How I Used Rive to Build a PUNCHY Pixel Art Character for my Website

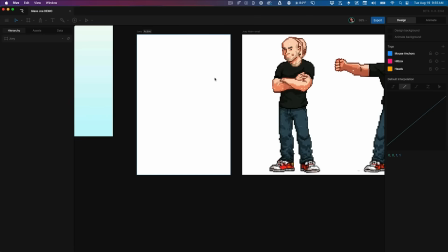[16:32]
So I wanna be in design mode when I'm setting up the initial state of my animation. So I can come into this artboard and I'm gonna grab all of the layers that represent body parts. And right now it's actually a little bit tough to tell just at a glance which ones are heads and which ones are body parts.
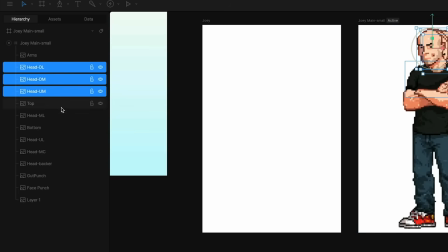[16:48]
So what I'm gonna do is I'm gonna select everything that has the name head at the beginning of it, because then I know that these are all the heads I'm gonna be using.
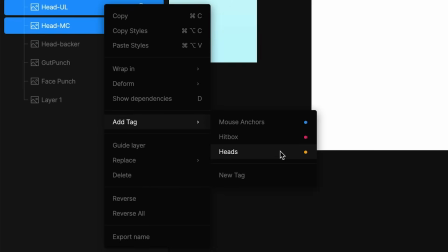[16:58]
And then I can right click and I can say add a tag, and I already have some tags set up for this project, but I'm gonna show you how to make a tag just in case you don't know.
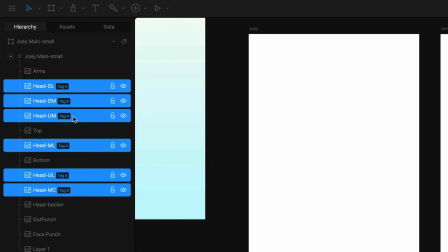[17:06]
So if you click new tag, you'll see that now all of these have this little icon next to it.
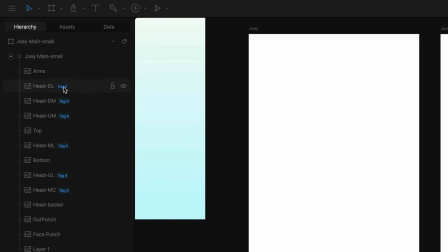[17:11]
It's just a nice visual organization feature, but I don't want it called tag 4. So I have to make sure nothing is selected.
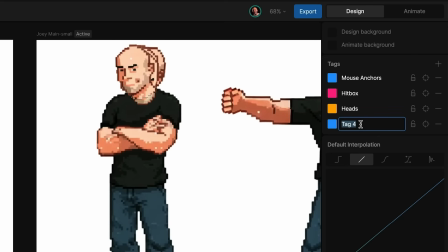[17:17]
You can just click anywhere in the canvas and here are your tags. And so I could call this heads and I could give it a new color.
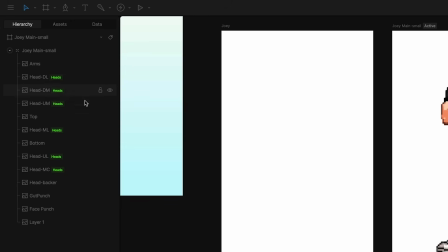[17:24]
I don't know, why don't we make them bright green or something? And now all of my head layers have this nice green tag, easy organization. So I'm gonna need my arms layer, the top, the bottom, the head backer.
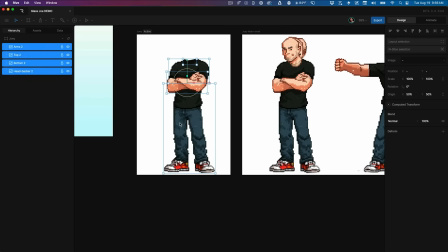[17:35]
I'm gonna copy these and then I'm gonna go into this artboard and paste them. And that can just kind of center this up a little bit, okay?
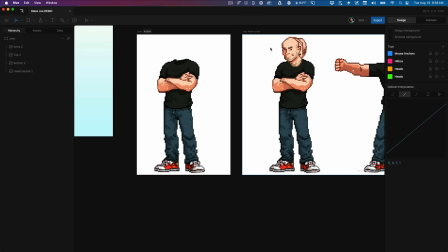[17:41]
Cool. Now I need a head. So let me just go ahead and grab the default head.
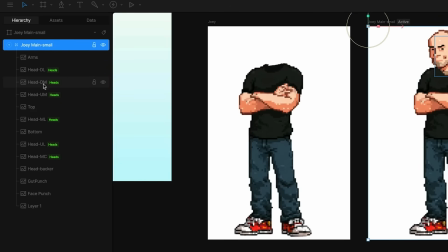[17:46]
I did not a great job of labeling these, but basically if it's looking down, it starts with a D, up starts with a U. If it's in the middle, it's gonna start with an M, and this MC is middle center. So let me copy that one and paste it in here. And this head goes underneath the top layer like this.
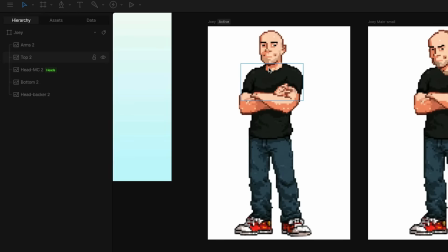[18:03]
So let me move that over, move that into position. And there we go, that's good to go. Okay, so now we can set up some basic animation.
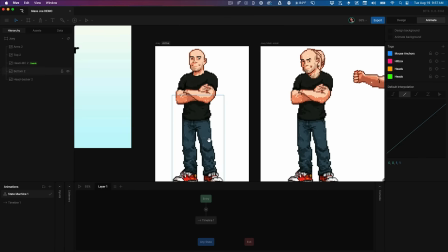[18:09]
We can set up a simple idle animation here. So to do that, I'm gonna hit tab to go into animation mode, and I'm gonna change the name of this timeline to idle.
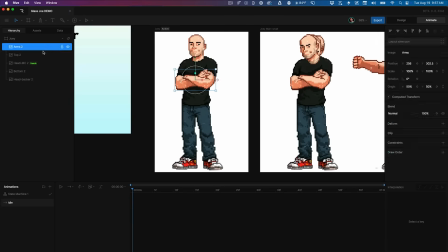[18:17]
I'm gonna grab all of the layers that I know I'm gonna wanna animate. So the arms, the top, the head is gonna move.
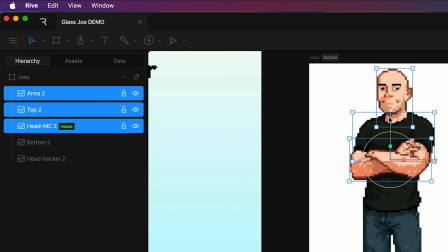[18:23]
And the head backer, that's that layer that's just behind to kind of fill in any gaps when we swap out heads. That's also gonna move, but I think it's gonna be easier to basically just parent that to the top layer. So I'm gonna show you a trick to do that once I get the initial animation set up here.
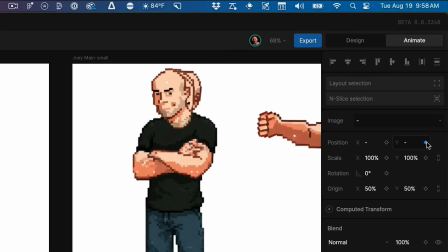[18:39]
But first, with these 3 layers selected, I'm just gonna put a keyframe on Y position, and I wanna set up my timeline a little differently here.
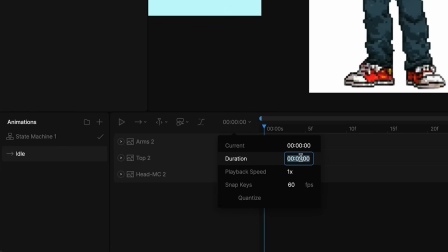[18:46]
I wanna give myself some more time to play with here. So I'm gonna make this timeline 4 seconds in duration. And then I want to set the snap keys to 12 frames per second. And the reason for that is I also want to activate this quantize feature. And so what this does is it's now basically setting the frame rate of this timeline.
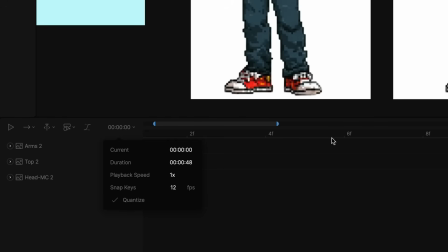[19:04]
If I set snap keys to 12 frames per second, that means I can only set keyframes in increments of 12 keys per second. But when it plays back, it's actually going to play back much faster than that. But if I turn on quantize, I will now get that low frame rate look, which I think could be cool for this.
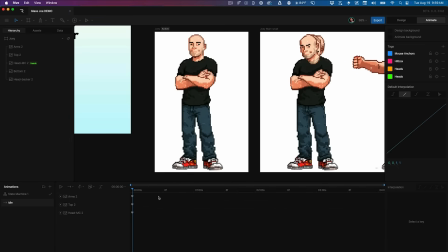[19:20]
I'm gonna grab this blue handle so I can zoom out and see my whole timeline. So now I'll jump forward to some arbitrary time.
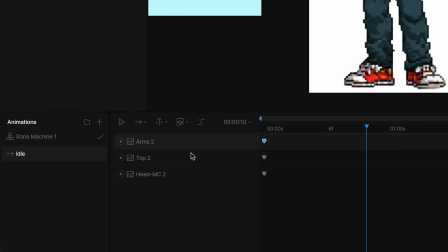[19:26]
I know I'm gonna have to play with the timing, so I don't know exactly how fast this should happen. But the arms, the top, and the head, they're all gonna move up, and that's kind of what happens when you breathe.
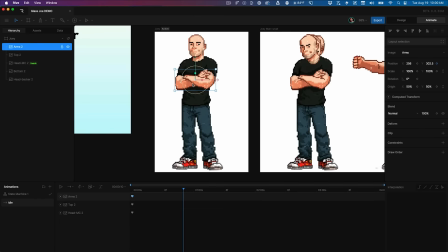[19:34]
You sort of stretch out vertically, and your arms, which are leaning on your chest, are gonna move up because your chest moves up, okay?
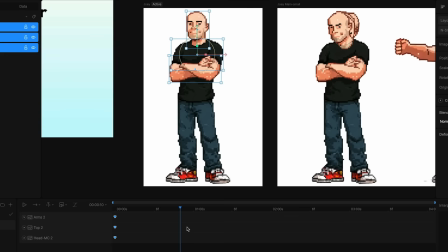[19:40]
So I'm gonna select all 3 of these layers, and I'm gonna hold Shift and bump them all up 10 pixels. Then I'm gonna grab the arms layer, I'm gonna bump that up maybe another 5 or 6 pixels. And then for the head, I think that can probably actually raise a little bit less.
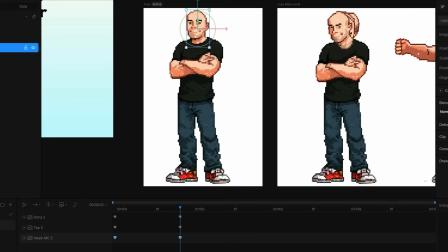[19:56]
So I'm gonna lower that a few pixels, like that. So now you get something like this. It's subtle, but you can see that if I kind of scrub back and forth, it looks like I'm breathing. Sometimes it doesn't take a lot to get a nice little animation. So let's figure out the timing of this.
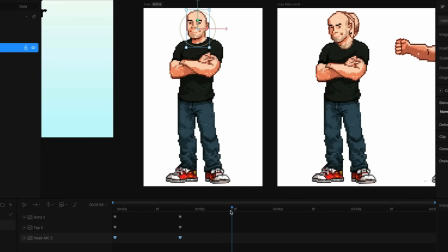[20:12]
So this is 10 frames. Let's jump forward another 10 frames here. It looks like right about there. I'm just gonna copy and paste these keyframes. And I wanna make sure that this is perfectly evenly spaced out. There we go. And so now if I play this, the animation's kind of boring because these are linear keyframes.
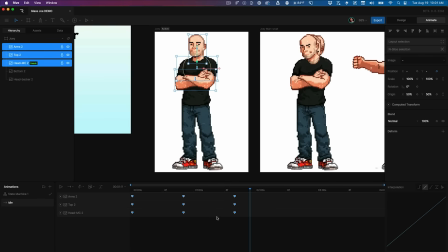[20:27]
Just like After Effects by default, Rive is gonna apply linear easing to everything. And I want something a little more like this.
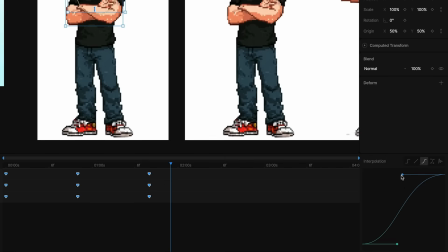[20:33]
So I'm gonna go into the interpolation menu with all my keyframes selected, and I'm just gonna add a little bit more of an ease in and an ease out.